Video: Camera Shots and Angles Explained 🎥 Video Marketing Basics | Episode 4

After our first three episodes, I'm confident you're ready to shoot your first video. But before you do that, I have a couple of little tips and tricks that are going to help you create more engaging video. Welcome back.
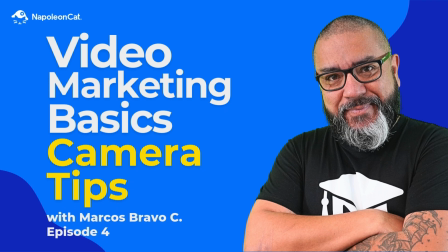All right, so let's start with some camera tricks that you can use in order to create more engaging video. Let's think of camera angles. Camera has different shots, different size of the shots and different angles. And let's talk about the wide shot right there.
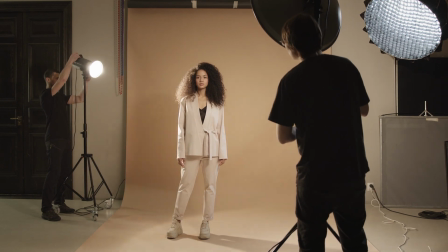(0:26)
The wide shot is going to set us in a place.
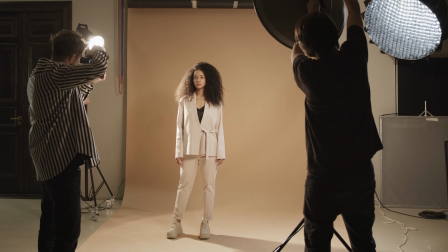(0:28)
This is what you use when you want to let people know where you are. so they understand the context of the video you're shooting from the wide shot we can go to the medium shot the medium shot you've seen it many times in the news for example right in this shot with the
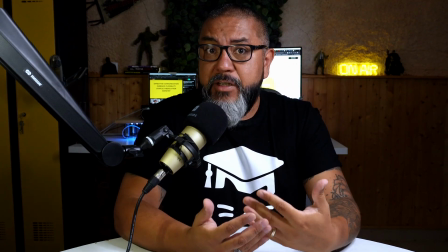(0:43)
camera is at our eye level and we're having a conversation it's almost like we're having a coffee together there's another shot if i want to get a little closer to you which
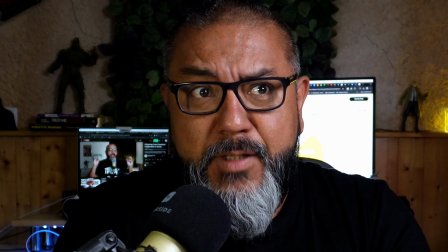(0:51)
is the close-up now the close-up is me showing you my face very close to you so you can sort
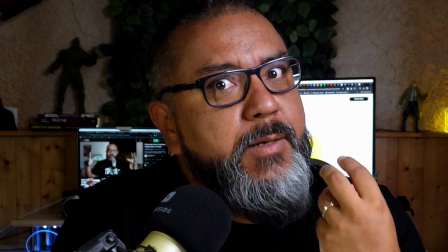(0:58)
of pay more attention to what i'm saying you can see my eyes you can see my emotions while i'm talking so this is what you want to use when you're trying to deliver
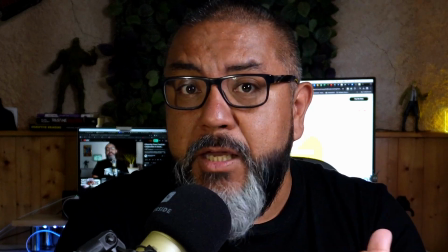(1:06)
the very key piece of messaging if we go back to the medium shot then we have the zoom we used this one in our previous episode so i'm going to check it out the idea is that you go from medium shot all the way to a close-up so you're going to get people to listen more to what you're saying so that is the zoom if you move the camera physically towards you that's called a dolly and if you want to impress your video producer a little bit more when you're planning your script you already know maybe a couple of camera movements that you want to use so when you move the camera from left to right that's called a pan but when you move the
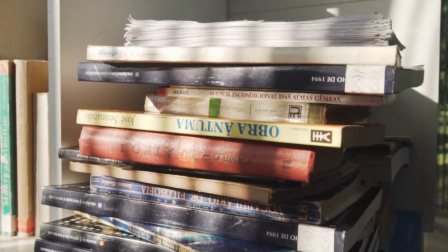(1:43)
camera from up down or down up that's called a tilt now there's also camera angles from the position of the camera
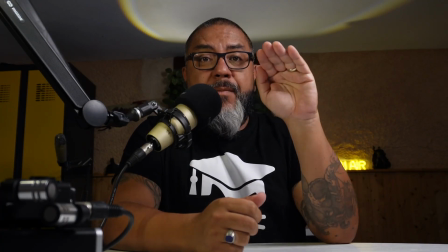(1:51)
let's take a look at those so first the low angle the low angle is the camera actually goes down pointing up towards you at the subject that's going to give you a
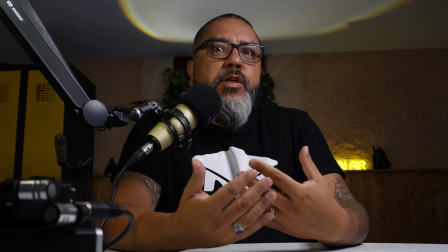(1:59)
little bit more authority it's going to give make you look bigger for the viewer coming from a higher place from the higher ground
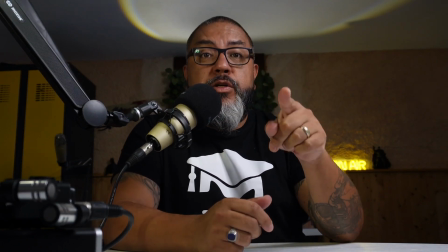(2:06)
so be careful how you use it but it's basically the camera pointing up towards you then we have the high angle which is basically the opposite just the camera a
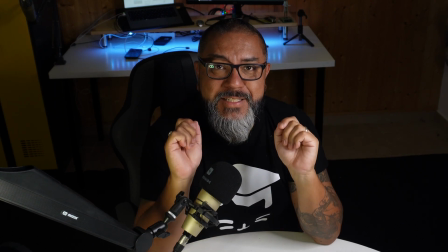(2:14)
lot higher pointing down towards you now you are the one that should be listening you're the one who looks smaller use these two angles wisely there's also a new thing called the podcast shot and i'm going to give you an example and this is something a lot of people have been using just to get the feeling that you're watching an interview so basically what you do put on your headphones keep talking and switch
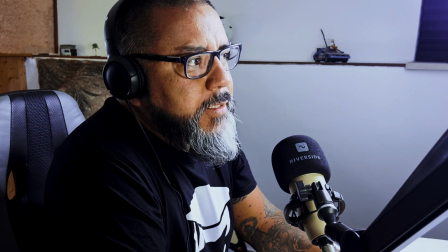(2:36)
camera from a camera that you're not looking directly like this one here so now i start talking towards someone and you can change the angle a little bit so i'm having a
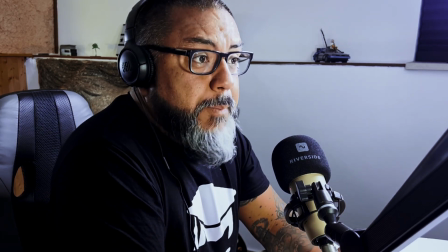(2:45)
interview with you right there yes i'm giving you my opinion about something important and suddenly the viewers are like whoa i'm watching two people talking but after all it's just me i'm just me talking to you. You see this a lot on LinkedIn, people pretending to be in a podcast just to get a little more interest from the audience. It works, you get a test. Now that we're getting a little bit deeper, let's talk about the rule of third. The rule of third, what it does is a technique that it will get the attention of the viewer to a certain specific part of the image.
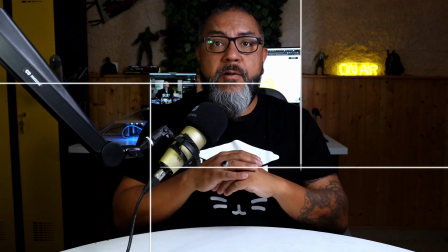(3:13)
And the way you do it is to split your frame into nine little squares.